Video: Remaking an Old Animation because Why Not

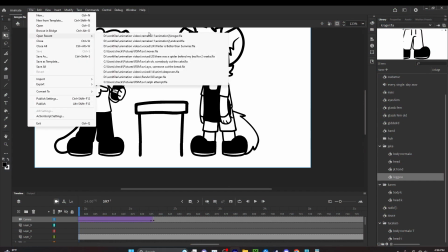1740s
Oh, whoops, I can't say his name. Has red shoes in my videos, so I need to give him those.
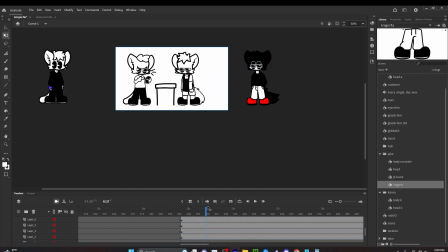1747s
And then I'm going to move him over to here. No, wait, that's too far.
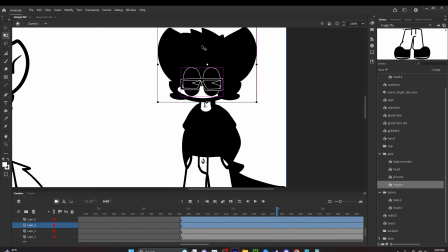1756s
Here. And he's going to be looking at him, obviously, because he's talking to him.
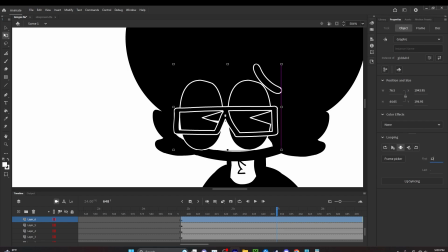1762s
Smiling mischievously. I might give him that expression that has the smiling eyes, but with the eyebrows.
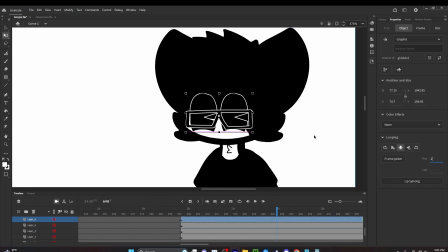1769s
No. Probably be better with just a smile. Ah!
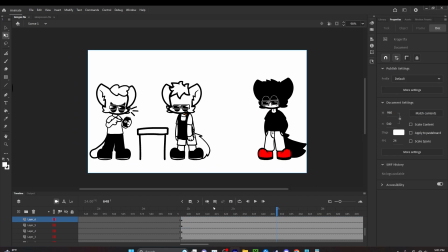1775s
And then it's going to zoom in on his face on every single day. Let me move him a little bit closer. Okay. And then it's going to go back to here. Actually, I might zoom it in and then put it this way.
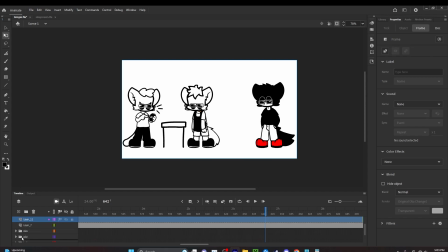1788s
I'm going to put a layer right here. There we go. Radial gradient.
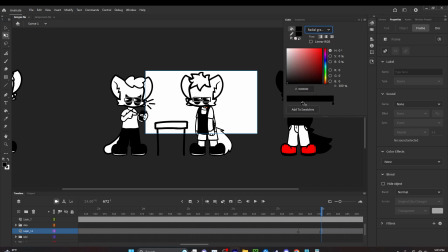1796s
going to make it, this is black, and then this is also black, but it has an alpha of 0. And that'll give me this effect that I want.
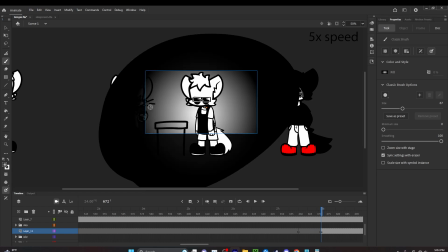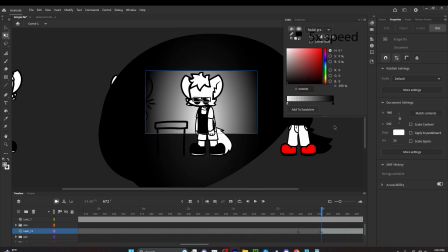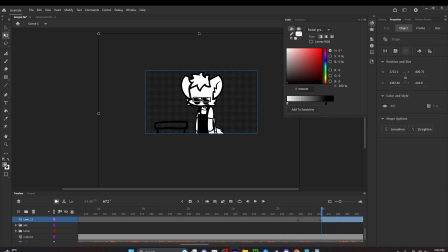1819s
There we go. Now he looks tired and depressed. Here, wait. Maybe it'd be better if I did this and then did this. That change is kind of drastic though.
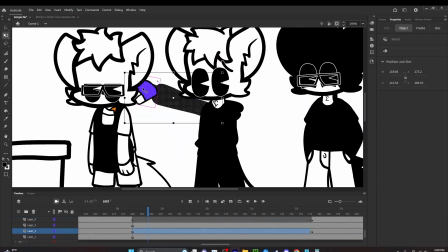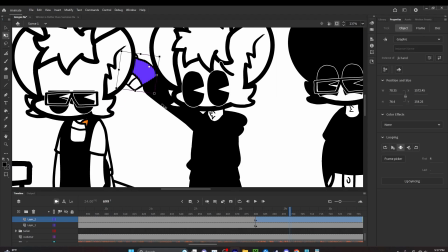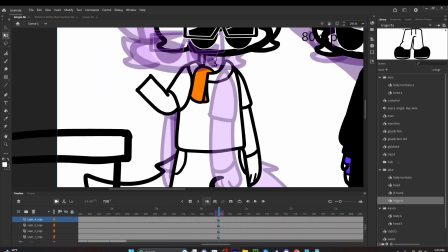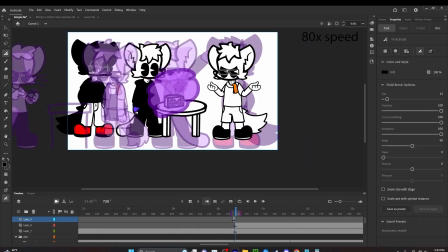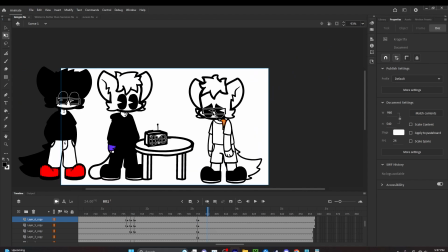1853s
Now that he's already gone through the anger stage, he's now in the phase of depression.
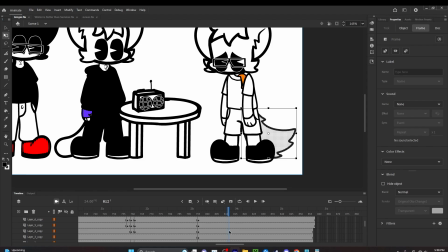1858s
Is he lower on the screen than every other character? Ah!
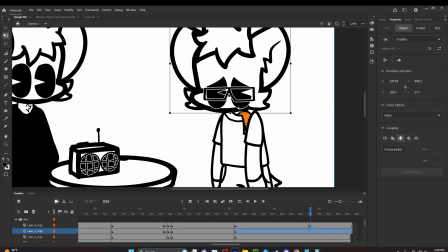1867s
And he's gonna look left when he says when he stutters and says I, and then he's gonna look back up at his friends when he says one of the two.
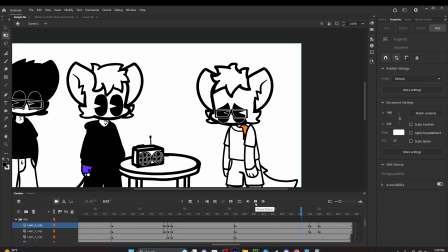1876s Garbage baler. One of the two.
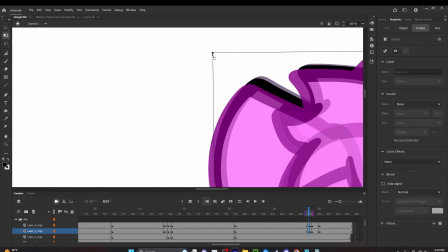1879s
Whenever the camera like zooms really far in compared to where it was before or out,
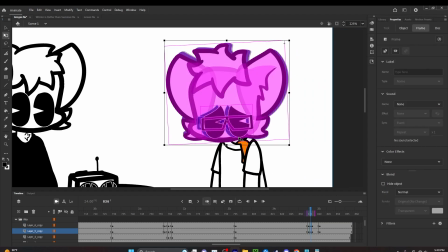1885s
I don't usually animate the frames in between those.
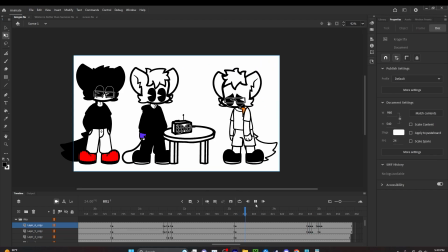1890s
I just make it cut.
Or into the garbage baler. One of the two.
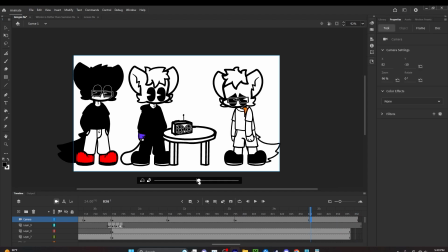1896s
All right, I'm gonna make it zoom in a little bit when he says one of the two.
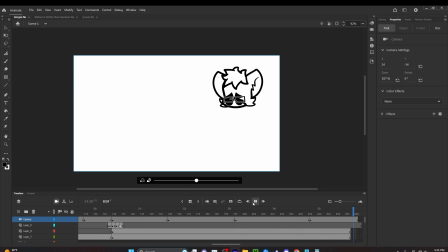1901s Or into the garbage baler. One of the two.
All right, and now I need to just clean up the frames at the end.
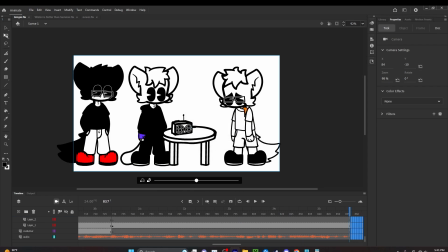1908s
And there we go. It should be finished.
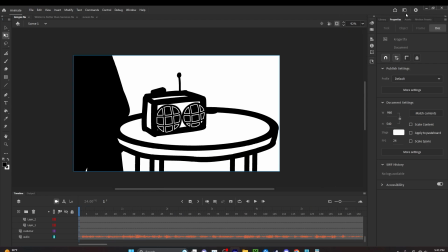1910s
I'm gonna watch this back to make sure that there's nothing wrong with it first, and then we'll export it.
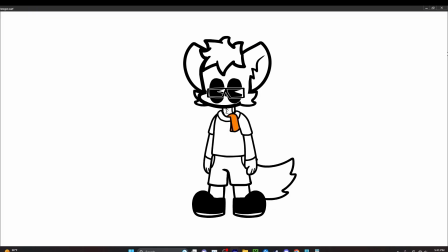1917s You make $8 an hour. First of all, that's where we're starting.
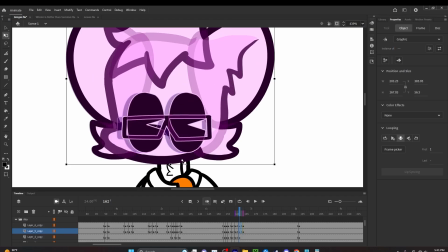1920s
So this was kind of accidental, but I kind of like how it looks like when he says that he's making money.
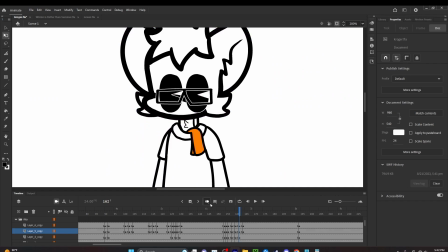1926s
It grabs the character's attention. So I'm gonna make it look like that. So I'm gonna give him a little stretch up.
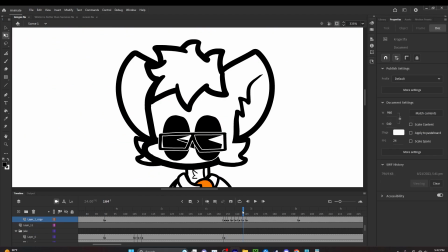1934s
I'm gonna make his eyes. His interest is peaked, so his head stretches up and his tail goes up in intrigue.
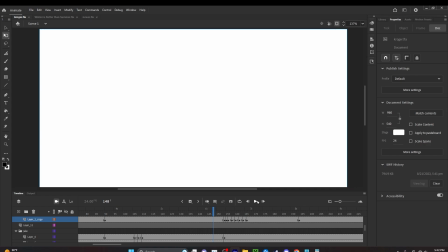1942s You make $8 an hour. You make $8 an hour.
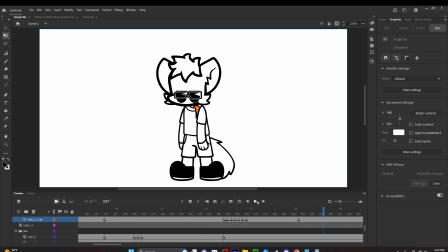1947s First of all, $8
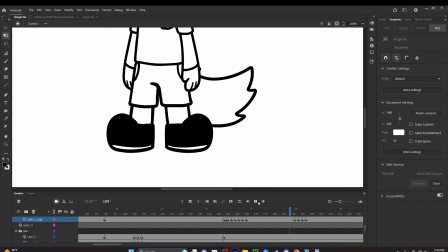1951s an hour. First of all, that.
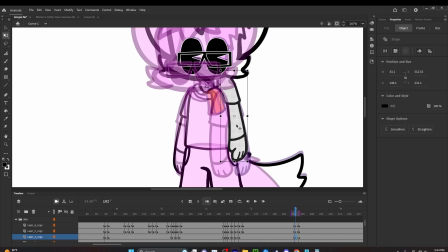1953s
You know I said I'd do it a lot, where I only do the first and last frame, but I'm just not realizing how much I do it.
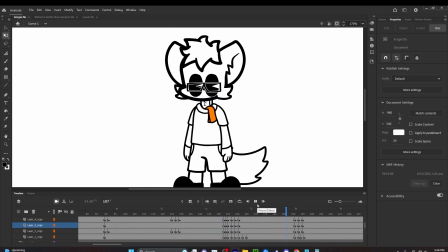1961s To this, you make $8 an hour. First of all, that's where we're starting with this.
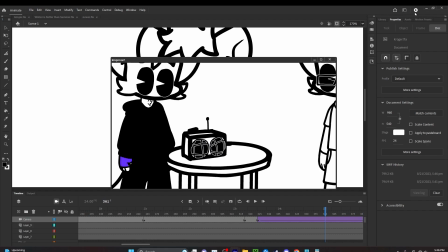1965s
All right, so I'm gonna check for errors again. All right, that's looking pretty good to me.
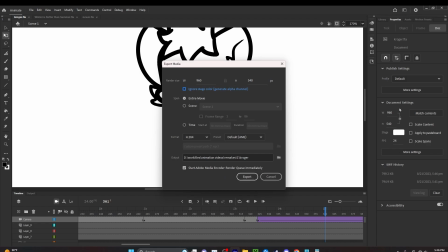1972s
So I'm gonna export this. Usually this is something that I do in Animate. I don't know if you can do this in other softwares. I make the size 960 by 540, which is half of 1920 1080, which is the normal size on YouTube and just for video in general.